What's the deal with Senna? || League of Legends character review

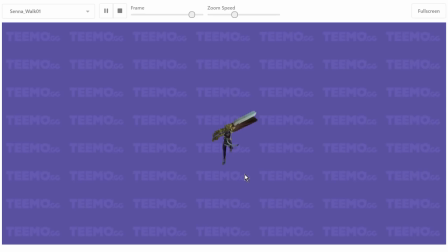And that's the same principle as with the breathing, is that when you're viewing the character from this far away, the bobbing needs to read. Like, it needs to be visible. It needs to be obvious that this bobbing up and down motion is happening. And if you try to do it too subtly, from this distance, and especially in the hecticness of a game like League of Legends, you just can't tell that it's happening.
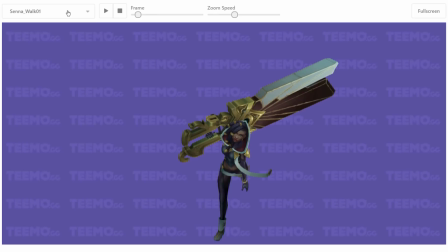Now, one thing about Senna's character model that it's not really evidence in her splash art,
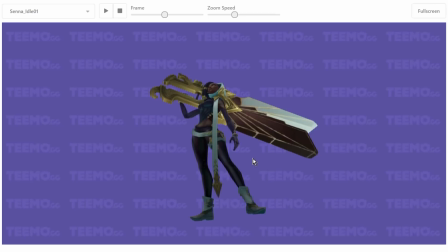but which is certainly in evidence in the way her character is modeled, is
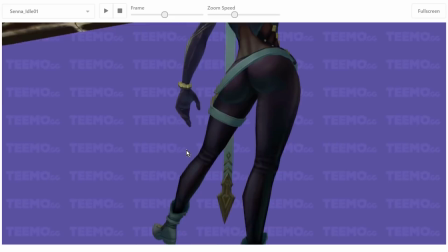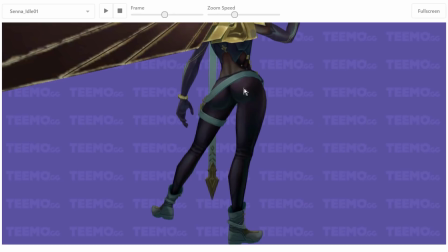that's quite a lot of booty that they gave her. And I wasn't gonna talk about it, but the more I looked at her animations, the more I was like,
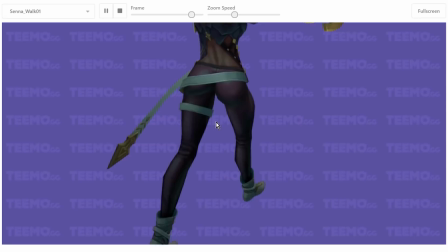someone at Riot had a really good day creating Senna's character model, because this freaking thing,
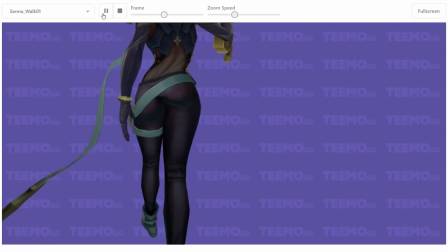like, look at those hips wiggling, even to the point where you can see it deforms her entire spine.
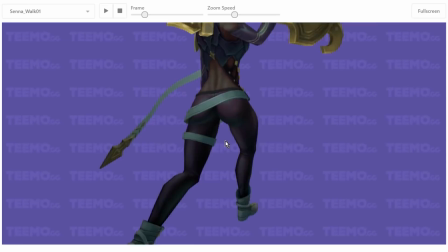This is like, this is worse than DJ Sona. I mean, honestly, Riot, come now.
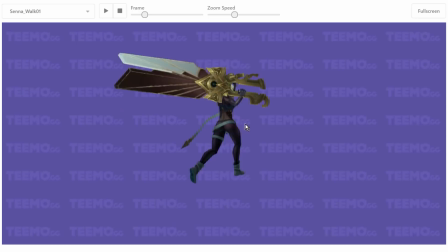They're sexualizing a character and then there's being this. Like, freaking horny animators, goddamn. I don't mind it. Like, that's, like, again, not something you're ever gonna see from, like, up here, but
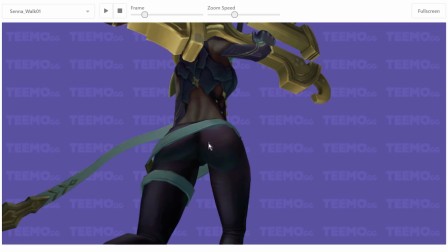it's just so, like, the texturing, like, look at the texturing on this, like, the highlights, and, like, how every buttock is,
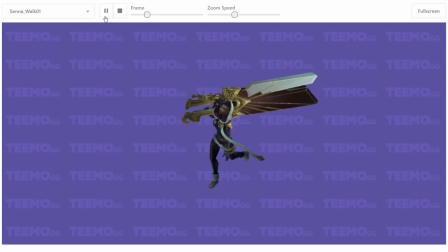like, lovingly carved out of the back of the character. It's ridiculous.
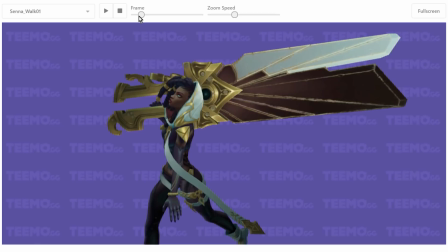Anyway, that's not really what I wanted to talk about. What I wanted to talk about, again, is the gun.
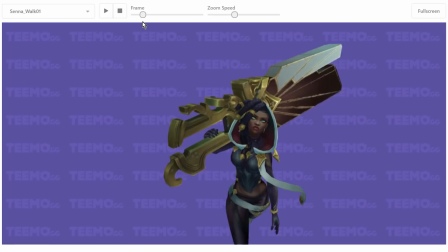Notice how the gun moves relative to the bot. That's actually probably easier to see from here. You see that swaying back and forth? Like, as she lands on her right leg here, boom, the gun starts swaying to the right.
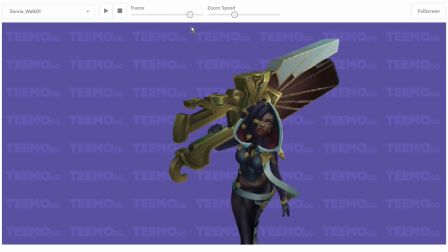And as she lands on her left leg here, you can see how the gun sways to the left. So the gun follows the rhythm of her walking as it has this swaying back and forth that happens.
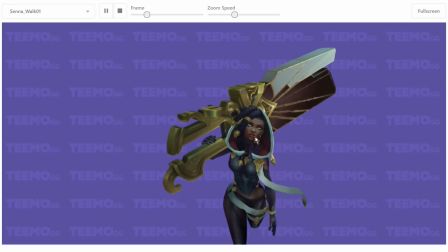But again, you can see how the things are a little bit offset. Like, it doesn't move at exactly the same rhythm that she does, it moves at the same pace, but not at exactly the same beat.
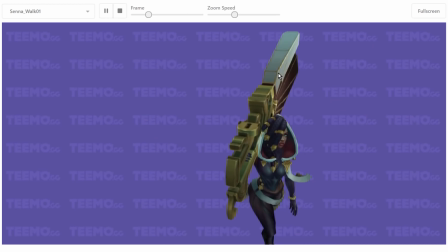And so you get this offset feeling between, like, Senna's movements and the gun's movements, which again help communicate the weight of the thing.
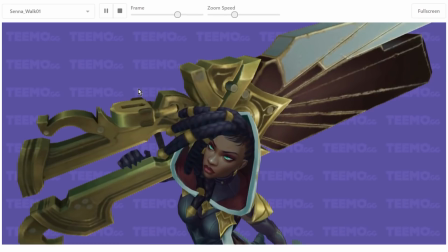And another little tiny detail that I really love is this, that little clapper there, whatever the heck that is.
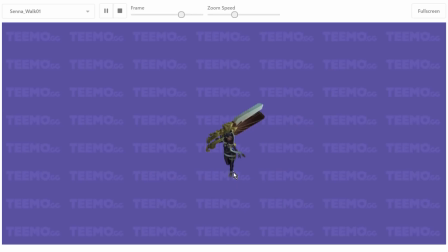Like, that, it's a lock or something? You see that little bounce it gets? Little boink, boink, boink, up and down. That's, again, that's a slightly odd detail, because that's not really something that you're gonna notice very much from this distance, but it just adds a little bit extra flair to the proceedings.
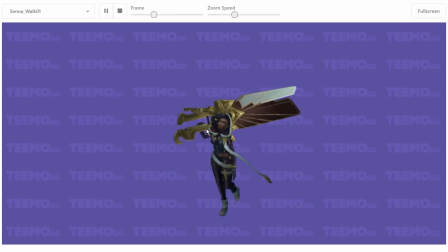I also do like the trailing of her, whatever the heck this is, it must be very inconvenient, and the little bob of her hair as well.
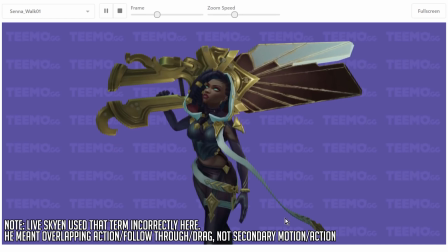Like, it all adds a sense of secondary motion.
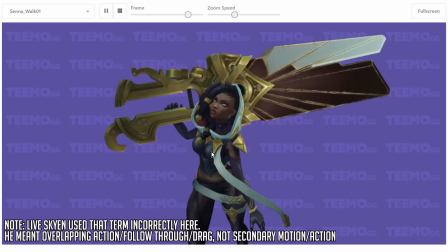The secondary motion is stuff like the bobbing of the hair, and like the flailing of this little trailing thing here, and this little thing bobbing up and down.
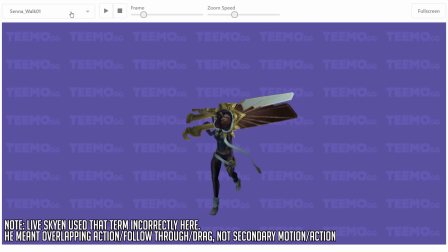Those secondary motions kind of add a lot of character to how a character moves in space, and that's something that's in evidence here, which I quite like. Now let me see. I think spell one breaks the character model viewer, so we're not gonna do that one.
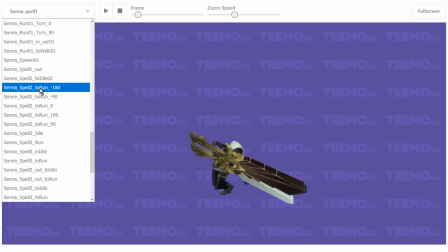But is that... yeah, that one's not working quite correctly.
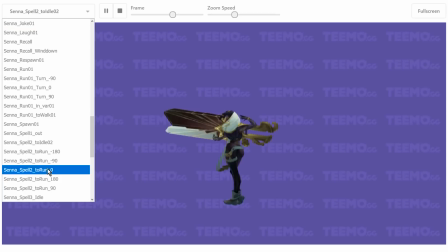Can I do spell two? I think spell two works.
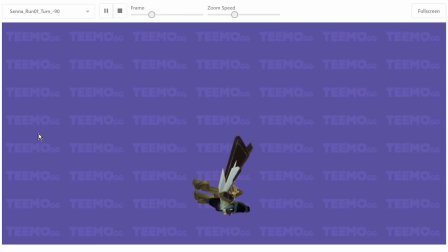If I can... spell two works, and spell four doesn't. Yeah, there's some squirreliness. You can see this doesn't work quite well either.
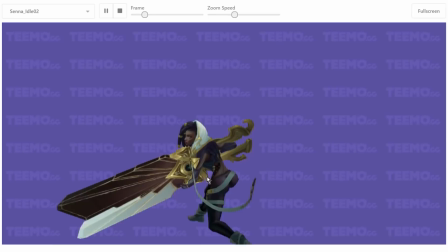The recall animation is entirely busted. And one of the worst things about the model viewer is, unfortunately, has a lot of trouble rendering particle effects.
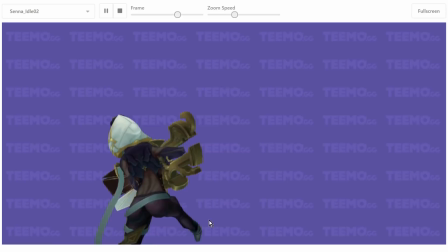And here, like that, like, look at that. Those fucking buttocks, man.
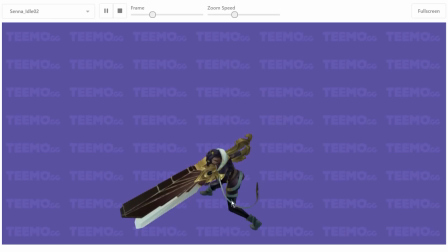And like, again, in-game, you're not going to see this because in-game she has the cloak that floats over her body.
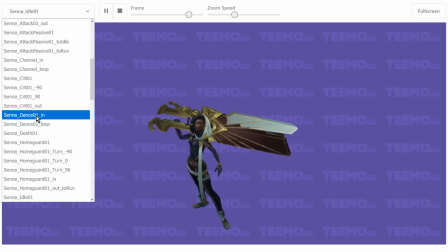So I think this is just like something the animator did for fun. Let me see.
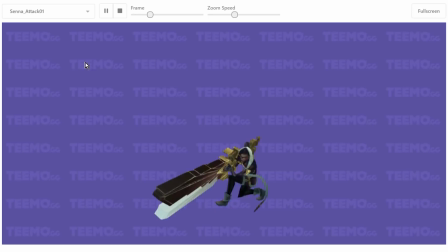There's the dance loop. We get a little bit from that. But what I really want is to see if I can get an attack. I think attack one works.
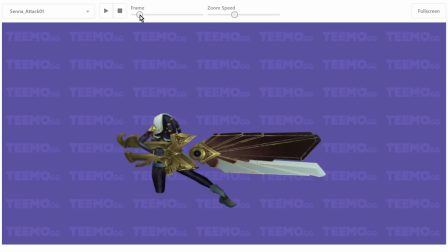Yeah, attack one works. There we go. Because here we get to see some really fucking cool animation on the gun. So take a look. This is Senna winding up for a basic attack. She thrusts the gun forward.
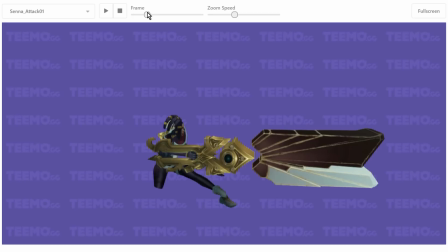And the whole front part of it just comes out and floats. And then we get this cool ass thing.
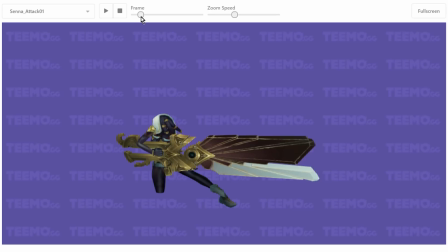Like, look at that cool shit. Boom. You can see, and that's, of course, this is accompanied with a bunch of particle effects showing the gun charging up power as she's getting ready to fire, with each shard of the gun kind of flipping out like this, which is just the fucking coolest.
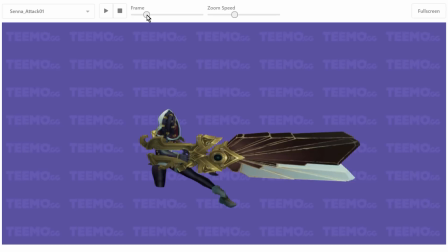Like, you really get the sense of the tension building up in the thing as we get to the actual firing, which looks like that. And here's where you can do something really cool with these shards.
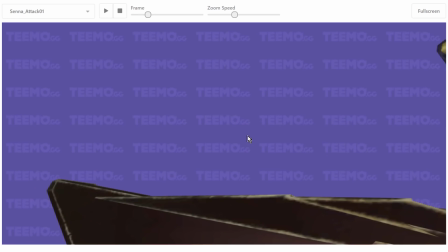Like, we talk often when we deal with animation of deformation of characters and squash and stretch,
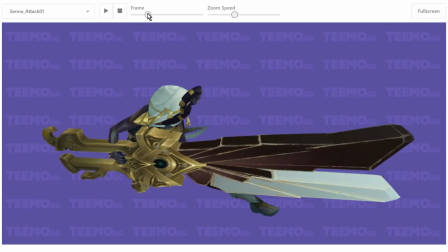which is a very useful principle for communicating this kind of motion. And you can really see it here.
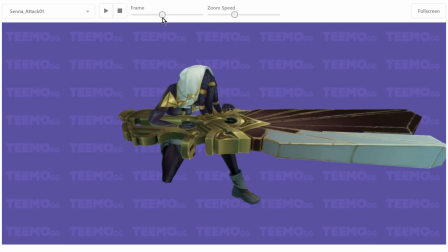Like, how Senna's entire model basically turns into spaghetti for a second there, boing, as she deals with the recoil from the gunshot.
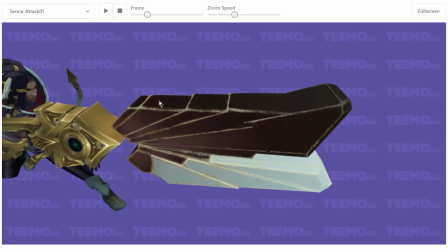But even more than that, take a look at what happens to the gun itself when the shot goes off.
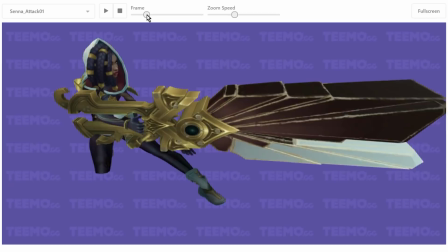You see that? You see how that, like, that middle part of the rally gun kind of bulges out?
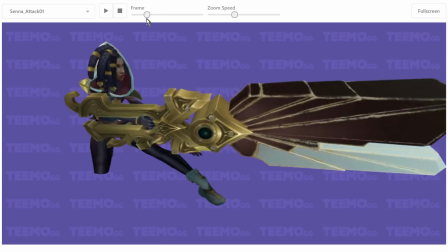And the whole thing does this kind of Looney Tunes boing thing. And all of that is in service of just selling the power of the hit.
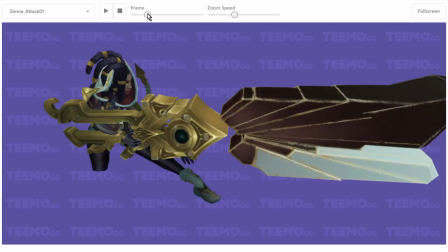And that's where those shards are really, really fucking clever, because since they can be moved individually,
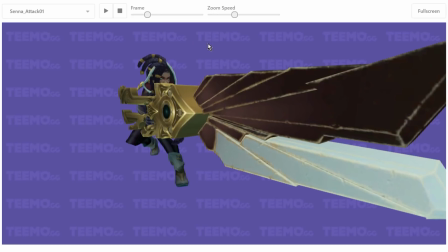and this is really hard to see, but see how the animator, like, they even let them clip into each other. That doesn't really matter, because you're not going to see it, because the motion is so quick.
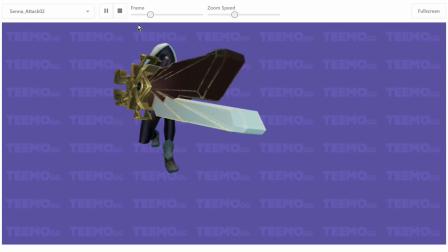But you get this wonderful liquid, rubbery motion out of the gun that really sells the power of the shot that she's about to deliver.
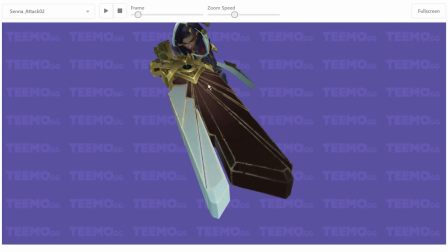Let's see if we can get attack two to do something for us. Yeah, there we go. And that leads into her secondary attack animation pose. This is something I really like about modern League of Legends champions, by the way, is that they have... At first, they do one basic attack that leaves them in one key pose, and then they move from that key pose into a different secondary attack animation,
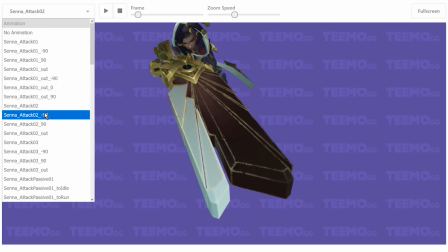and maybe a third, and then back to the first one. So you have this loop of different attack animations that lead into each other.
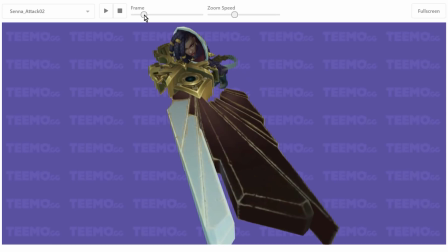And that sort of create a full combo. And that I just think that's really fucking cool.
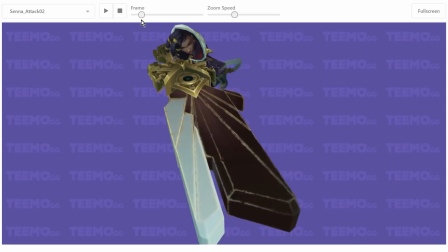And again, here you can see, as she gets ready to fire the gun sideways, the boing,
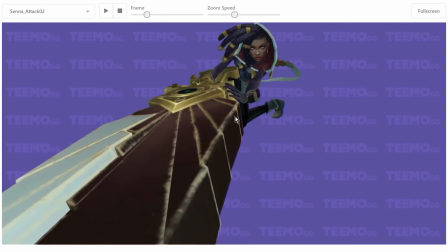that same Looney Tunes cartoony effect happens again.
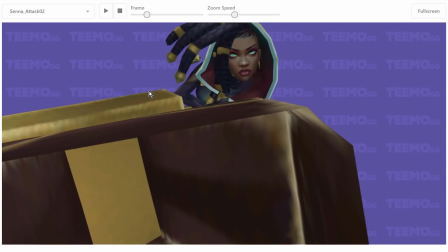And you can really, like, when we zoom in here, you can really see how much they break the character model to make this work.
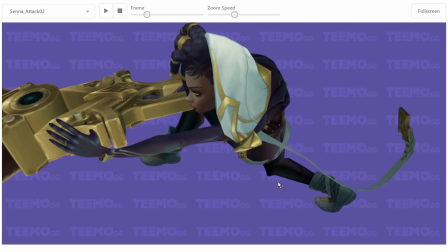Like, look where her head is. Look how her body is contorted. Look at those fucking ass cheeks.
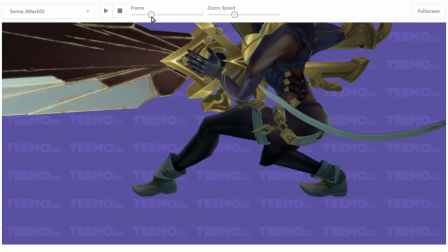God damn it. How much her body contorts in order to sell the motion. And it looks completely ridiculous again up close.
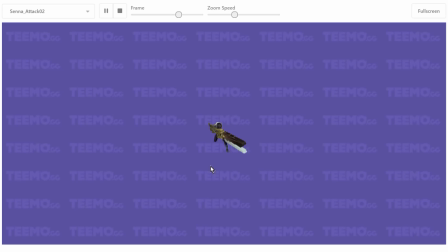But from out here,
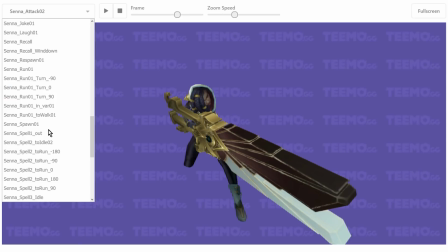it makes the whole motion work really, really well. Let's see, what else did I want?
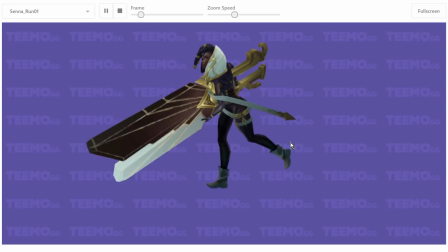I wanted her run. Where the hell is her run? There it is. Here's a lovely run cycle.
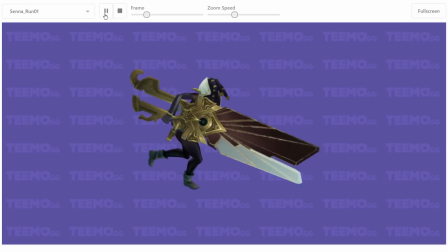I can't show you her home guard animation, even though it's really, really cool, because it breaks the model viewer. But take a look at the weight of the gun. Again, look how the gun is kind of offset. Like, it's moving at the same rhythm, like the same speed as Senna is, like, but it's offset.
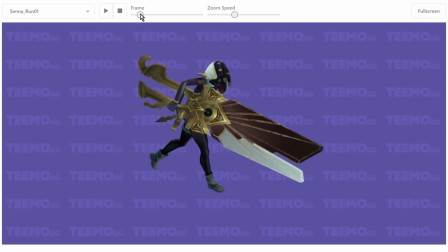It doesn't, like, her... When her foot lands there, the gun keeps going. And you can see how it's constantly kind of... She reaches the... like, when she jumps from her...
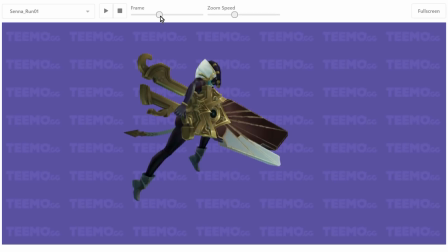She's about to jump with her left... or with her right leg here, right? And she reaches the peak of that jump about... here. Like, that's as high as she goes. But the gun keeps moving.
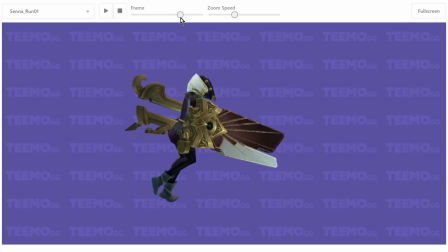And then when she comes down... like, she has already landed here. But look how the gun kind of, it's constantly following behind her up and down bob, right?